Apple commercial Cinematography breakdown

Hello and welcome to another episode of Breaking Down Beautiful Work. Today we're looking at an Apple commercial. A little bit old, but it still holds up. It's an iPhone 7 commercial that came out 8 years ago. I wanted to talk about how it was shot, some comments about what makes it interesting, and just admire a beautiful piece of work. Let's take a look at the commercial.
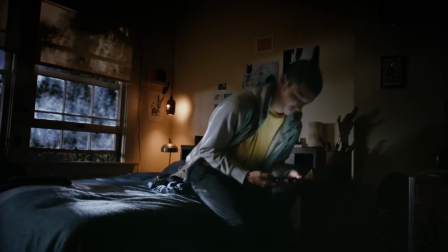26s I live in a nameless town. No need to wander around.
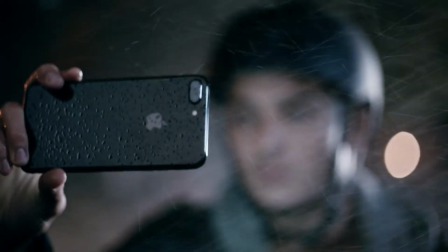37s I live in a nameless town. Blackout.
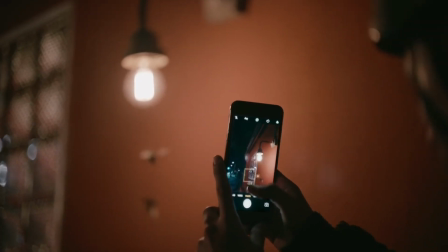46s Midnight, where we used to dance.
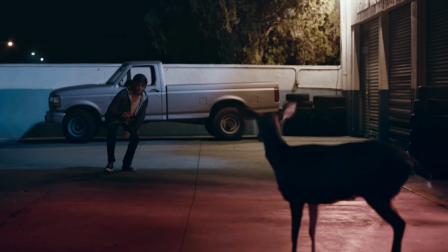52s Underneath the earthly halogen lamps. All went away so fast.
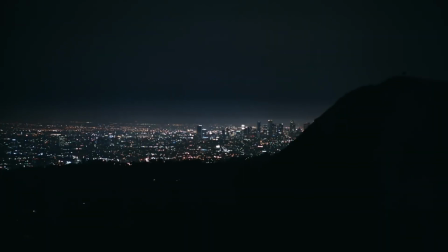63s Blackout.
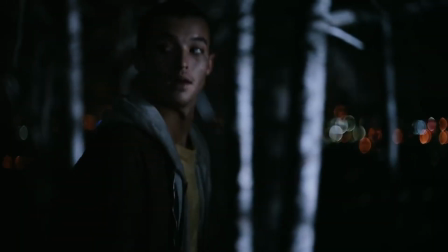66s We'll wait for the year when the
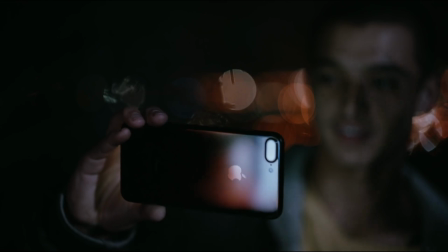74s time comes.
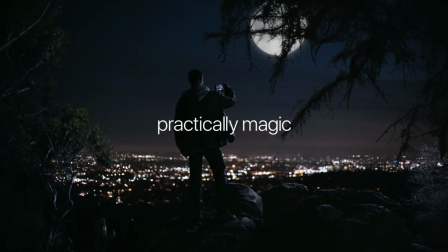Wow, what a piece. I absolutely love commercials like this. They take a universal human experience and pile it together in a sequence of experiences that feel so familiar and universal between many people. I genuinely think that takes talent to put them together so masterfully, and my ideal career is to work on commercials like this exclusively. I'd be all set for life. All right, so let's try to break it down.
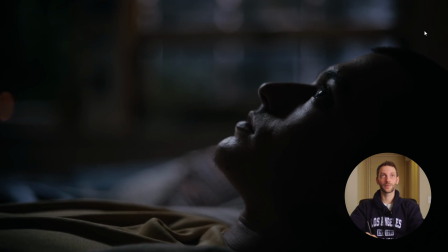114s
Right off the bat, such a shallow depth of field is telling me that it's a larger sensor. I'm almost sure this was a digital camera, so it's got to be something like a mini LF. I might be wrong, I don't know. It's most definitely a full frame sensor.
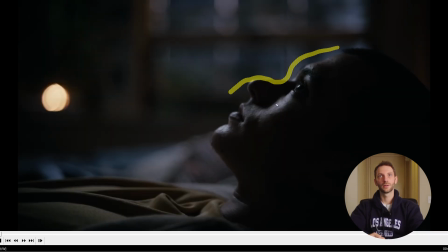131s
You see this light on him, like this and beautiful, nice eye light. It's coming from the top here. I believe it's a very small light mat that they placed above the window right there.
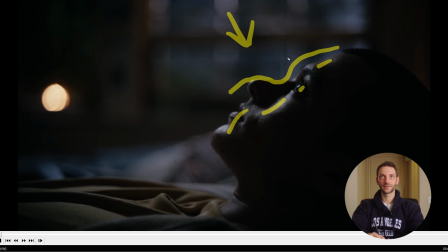145s
And it has an egg crate. It really isolates the light, making it fall on him like that and not spill everywhere else.
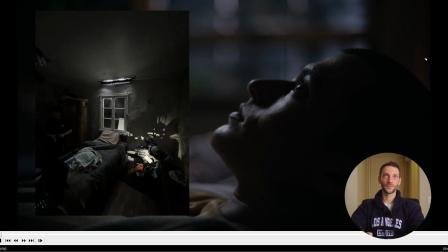153s
We actually did a similar light setup for an AFI short film. Really simple and beautiful setup done by James Schwartz.
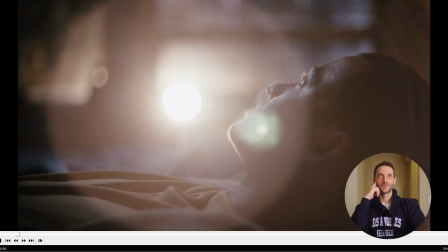161s
Shout out to James Schwartz. See this car passing by? It's most definitely done practically, probably a real car.
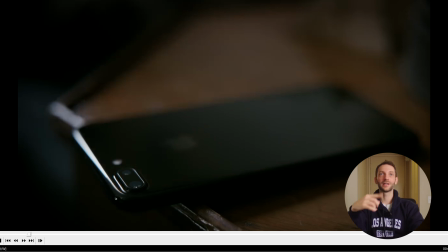168s
What I love about it is that it's sort of a match cut where you see the light continuation in the next scene, so it really binds well together. And again, look at the really shallow depth of field here. It's most definitely a full frame sensor.
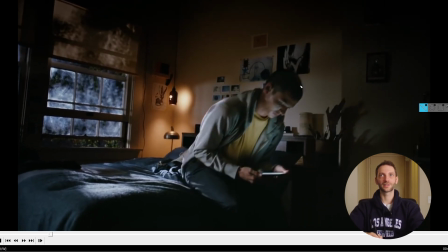185s
Wow, what a beautiful night setup. This is textbook beauty. Look at this light here on the bed. It's coming from the window. It's probably something, I'm not gonna guess which light exactly it was, but it's probably standing up there on like a menace arm or something, a combo stand really high up there.
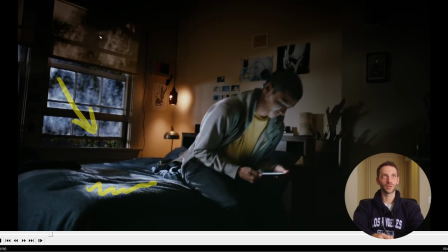203s
You can really see the shadow from the tree branches reflecting in the window and in the curtain. Practicals, I love a good practical in the scene. It's always a good idea. This light on him here is telling me that there's probably
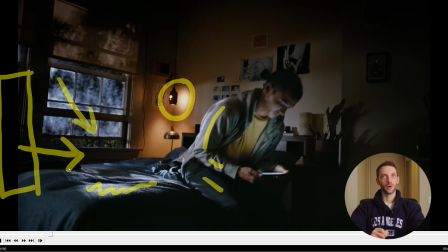218s
something on the inside of the room as well. Most definitely it has an egg crate on it. Otherwise it would have spilled all over the room. This way it's only hitting him. Then there's practical light coming from the phone on his face. I mean, really simple, beautiful stuff.
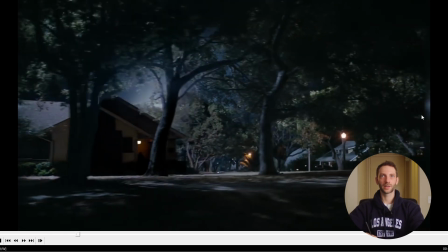239s
It's a beautiful Steadicam shot. I'm not gonna guess what it's done on. Could have been anything. Could have been from a car, could have been from a skateboard.
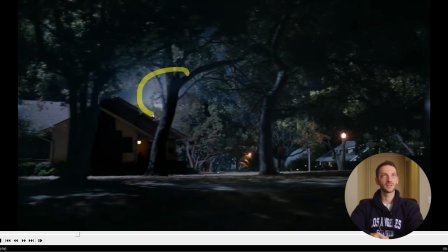248s
I've shot videos like this from a skateboard. See that light over there? That's something like a Condor crane. I mean, that shit is really expensive. I mean, it's Apple, they have budget. The light is there to light up this whole street. Could even be more than one actually.
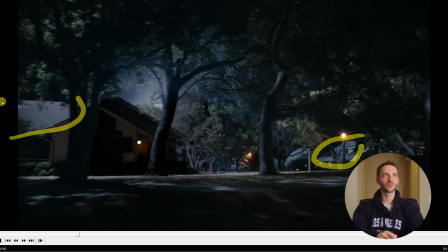264s
Look at this house. Look at the roof of this house. Probably another light right there coming here. The shadow here on this little roof thing is telling me that it's probably here, shining this way.
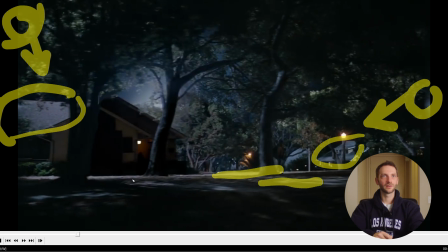278s
So the rest of this, like this light, is all done. Yeah, it's a combination of all.
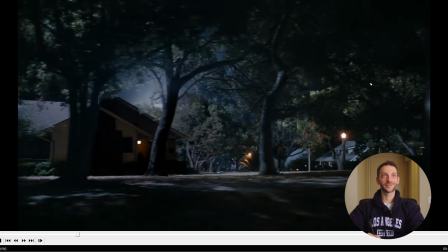285s
Yeah, it's an expensive production. It's beautiful Steadicam work,
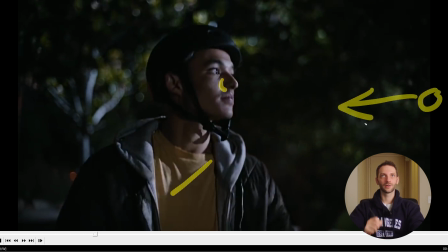291s
Pretty harsh light on him here. It's coming from here. It's telling me it's probably kind of far away, like all the way where houses are. It's a really big source too, kind of splashing everywhere. See those lights here on the tree. Oh man, I love shooting water.
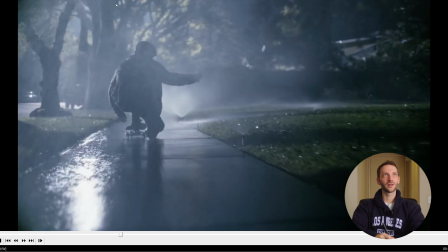306s
Guys, this is textbook stuff. See that light over there? Like coming in between behind the branches. That's probably that big condor. Whenever you shoot anything with, oh my God, this is beautiful stuff.
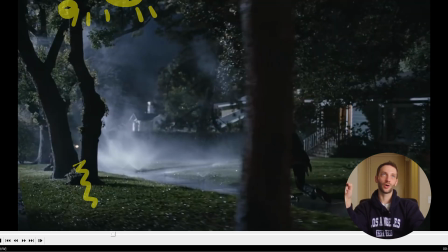317s
Whenever you shoot anything with water, you always want to make sure that you're backlighting the water.
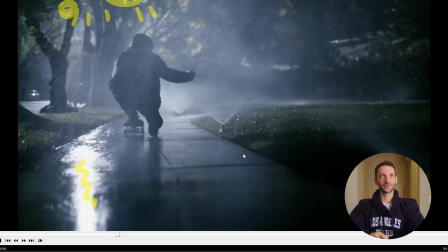323s
Otherwise you can't see it. So this is beautifully done. It's not just these lights up here.
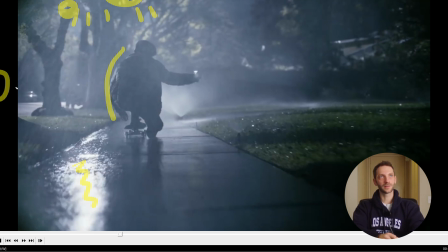329s
This light on him is telling me that there's also something else here. This light on these roofs. Yeah, it's probably all coming from here. So it's just this, I feel like it's this one big light here and another one here from the side. Really big setups.
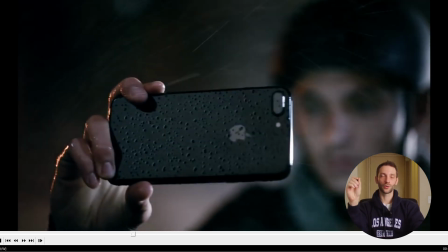346s
In commercials like this, it's so important to have beautiful product shots. These product shots really break it or make it your commercial. You can have really nice shots all over the place, but without product shots, it's just gonna look like a video. Really beautiful work done by the cinematographer and the team.
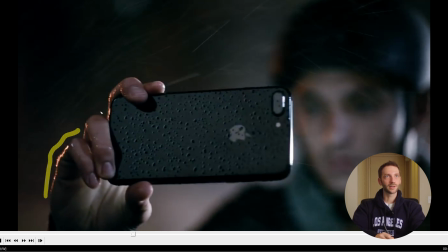364s
We see that there's a warmer light reflecting here, so it's probably something there. See these little reflections in the bubbles? They're coming from here somewhere. I would go ahead and guess that there's some kind of diffusion there.
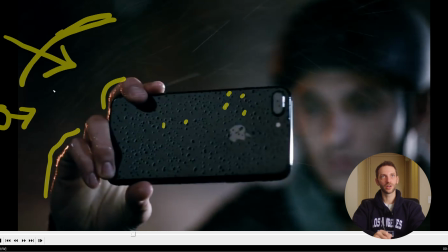380s
The job of this diffusion is just for the fill, so it's not too dark. And then these lights, this and this, it's probably that same street light that was there already from the previous shot.
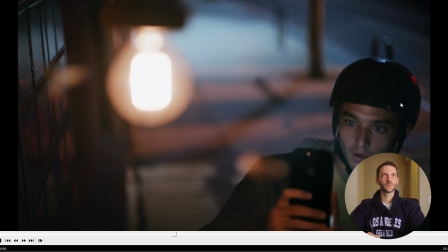395s
And the light on his face from the phone. This is pretty simple too. Really beautiful reflections here. It's probably a light up there, also set up. I love the difference in color temperatures of these.
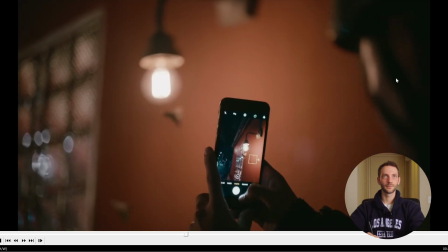409s
It really adds contrast. I probably assume that these moths are CG.
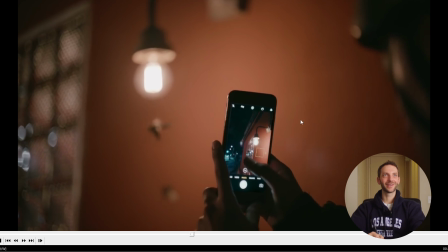415s
You can't really catch moths like that. You can't plan your shooting around moths.
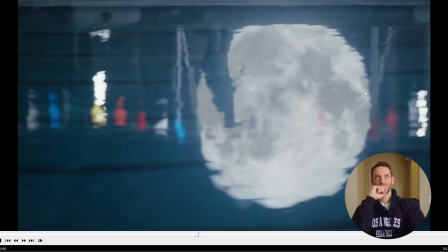421s
It's beautiful stuff. This shot is really interesting. I would guess that either this moon is CG or it's done practically. I've seen something similar before, and this production house made this huge
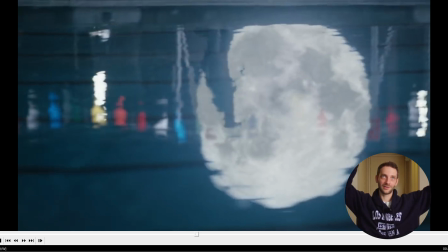437s
inflatable moon and they hung it on like cords or ropes or something.
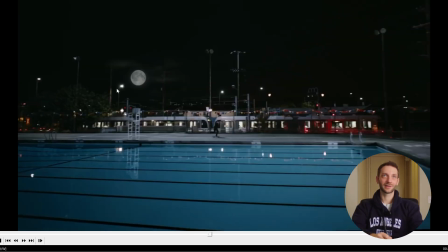443s
Could be anything, but it looks legit. I believe it. This is most definitely CG. In any cinematography work, whether it's commercials or films, these wide shots are the most difficult and the most expensive to pull off because you need really big lights to light the entire scene without seeing the lights.
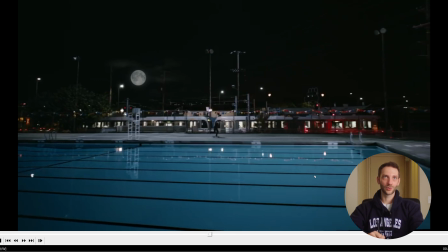459s
There's almost never a way to do it cheaply. So let's try to break it down. If we see the shadow here, this light is coming from here somewhere. Supposedly it's like the moon, but I'm pretty sure this is CG. So in the real footage, there was a light there and they just cut it out in post to put a moon there.
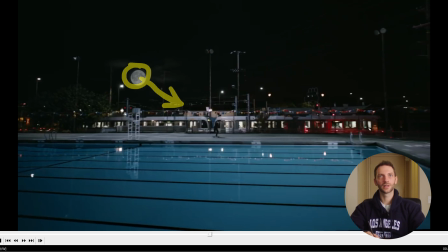478s
The way this ladder is lit is telling me that there's another light coming from here somewhere. And it's done in a way that this ladder doesn't cast a shadow here, which is really smart.
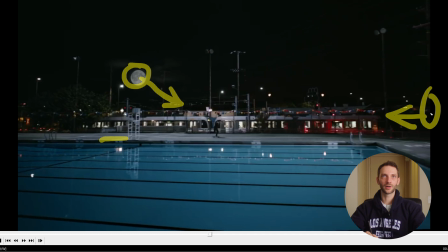492s
Also probably using some kind of directional modifiers. There is no unmotivated shadows.